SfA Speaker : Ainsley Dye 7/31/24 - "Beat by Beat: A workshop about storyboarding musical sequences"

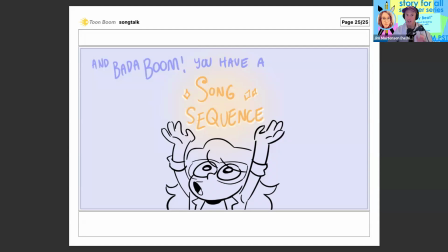[38:03]
reveal that or how do you what kind of strategies do you have for connecting those giant jello pieces oh yeah for sure um i can go back for like a little
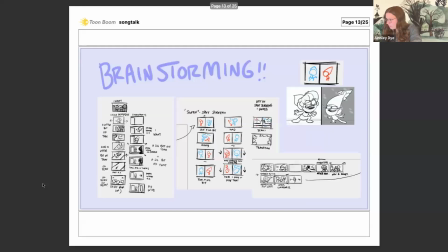[38:13]
visual aid um yeah so like to give an example of this sequence um a big part of the sequence was we had two you know two of the characters in the show we're at a party together we're at
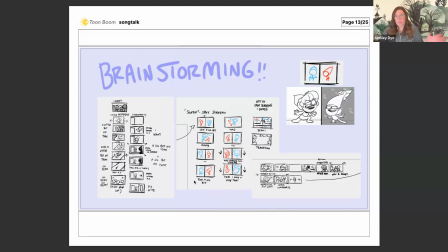[38:29]
these two separate parties um and they're constantly swapping back and forth from the parties um so that the the other party like didn't think they were gone um and so one thing one idea that came to
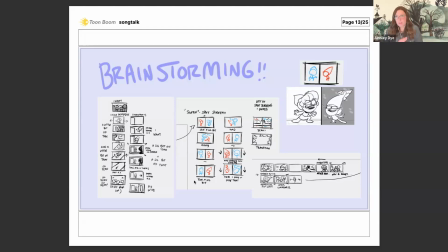[38:43]
me um because it was also a really kind of like fast-paced song sequence um was to use split screens um because you know I wanted to show these two characters swapping back and forth between these two places so um like this little moment right here in the middle um I had this
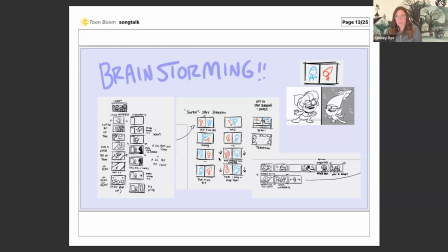[39:00]
kind of split screen and each character on one side of the split screen and then them kind of jumping back and forth um in this one portion of the song so that was kind of one idea that I had And then there's another one a little later on when we got into the chorus right after this, where I wanted to go into a separate idea.
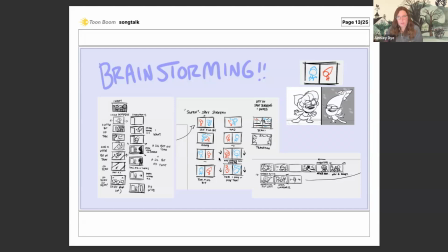[39:20]
But I didn't really like know, you know, at first, like how to go from split screens to this other kind of visual gag. But I was kind of thinking about the episode and thinking about the theme. And there was this one bit that kept coming up in the episode where every time that these two characters would swap,
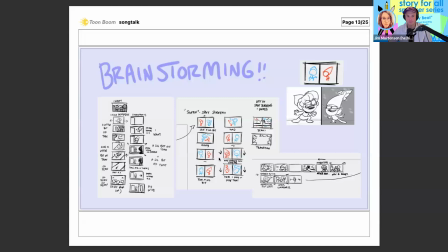[39:37]
they'd high five each other as they kind of passed by. um and so i thought oh well why don't i kind of um like this little bit at the end here um why don't i use that high five to transition into the next shot so i have these two hands kind of come out of nowhere high five and then cause this little like
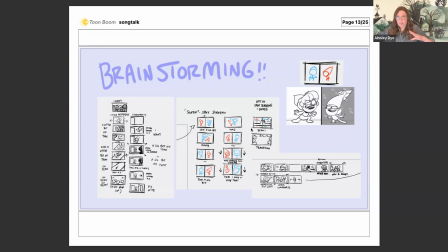[39:53]
fireworks explosion um that then wipes us into the next thing so yeah totally like that's totally where at least for me like transitions come into play um and wipes and thinking again like what is a really fun way to get us into this next
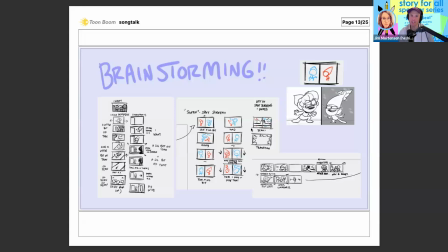[40:09]
beat did it feel when you came up with that little fireworks explosion did it feel like a cheat or did it feel like a yeah perfect solve awesome everything feels like a cheat i have terrible imposter syndrome that's my secret i'm always cheating um but no it's like i think
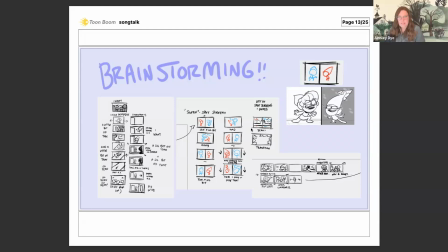[40:28]
it um i feel like having those there is definitely that sort of like oh yeah that i think that works um which is exciting and like that's one of the things that i love so much about like putting together song sequences um but yeah embrace cheating exactly
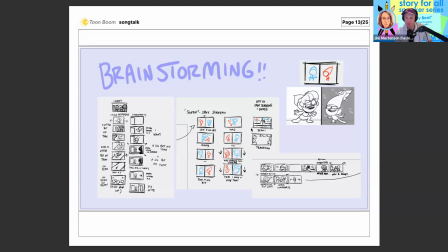[40:48]
and uh on on twitch uh jack jackie jack uh asked is it have you when you get those jello pieces or those big jello puzzle pieces have you ever found yourself with gaps have you ever found yourself like
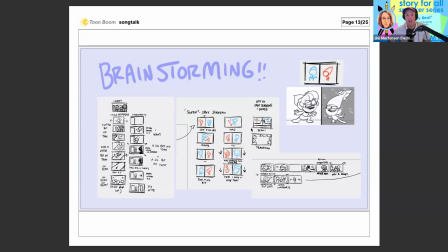[41:02]
oh i have this 10 second chunk of a song and i do not have an idea for it how and and if you have how do you how do you come up with something or how do you get around that oh my god a million percent yeah um yeah that happens a lot
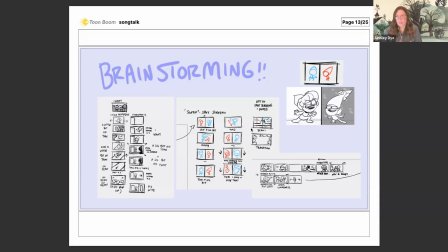[41:20]
where i have those ideas and then i'm like how do i bridge this together um and yeah i think like again kind of like thinking about transitions um if the gap isn't too big like are there is there a fun transition
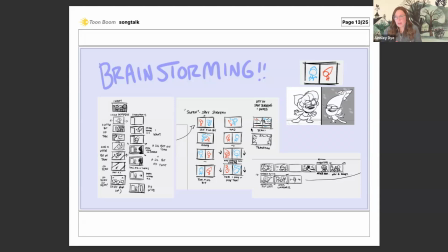[41:35]
that i could show here um i think also if there's a moment like if there are lyrics um looking back at the lyrics and seeing like are there any bits of imagery that i can glean from this if not from like the movement of the song itself um and uh or
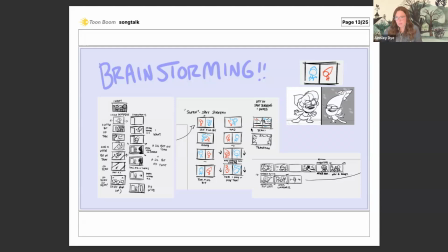[41:54]
honestly just like if i have a gap and there's like not one specific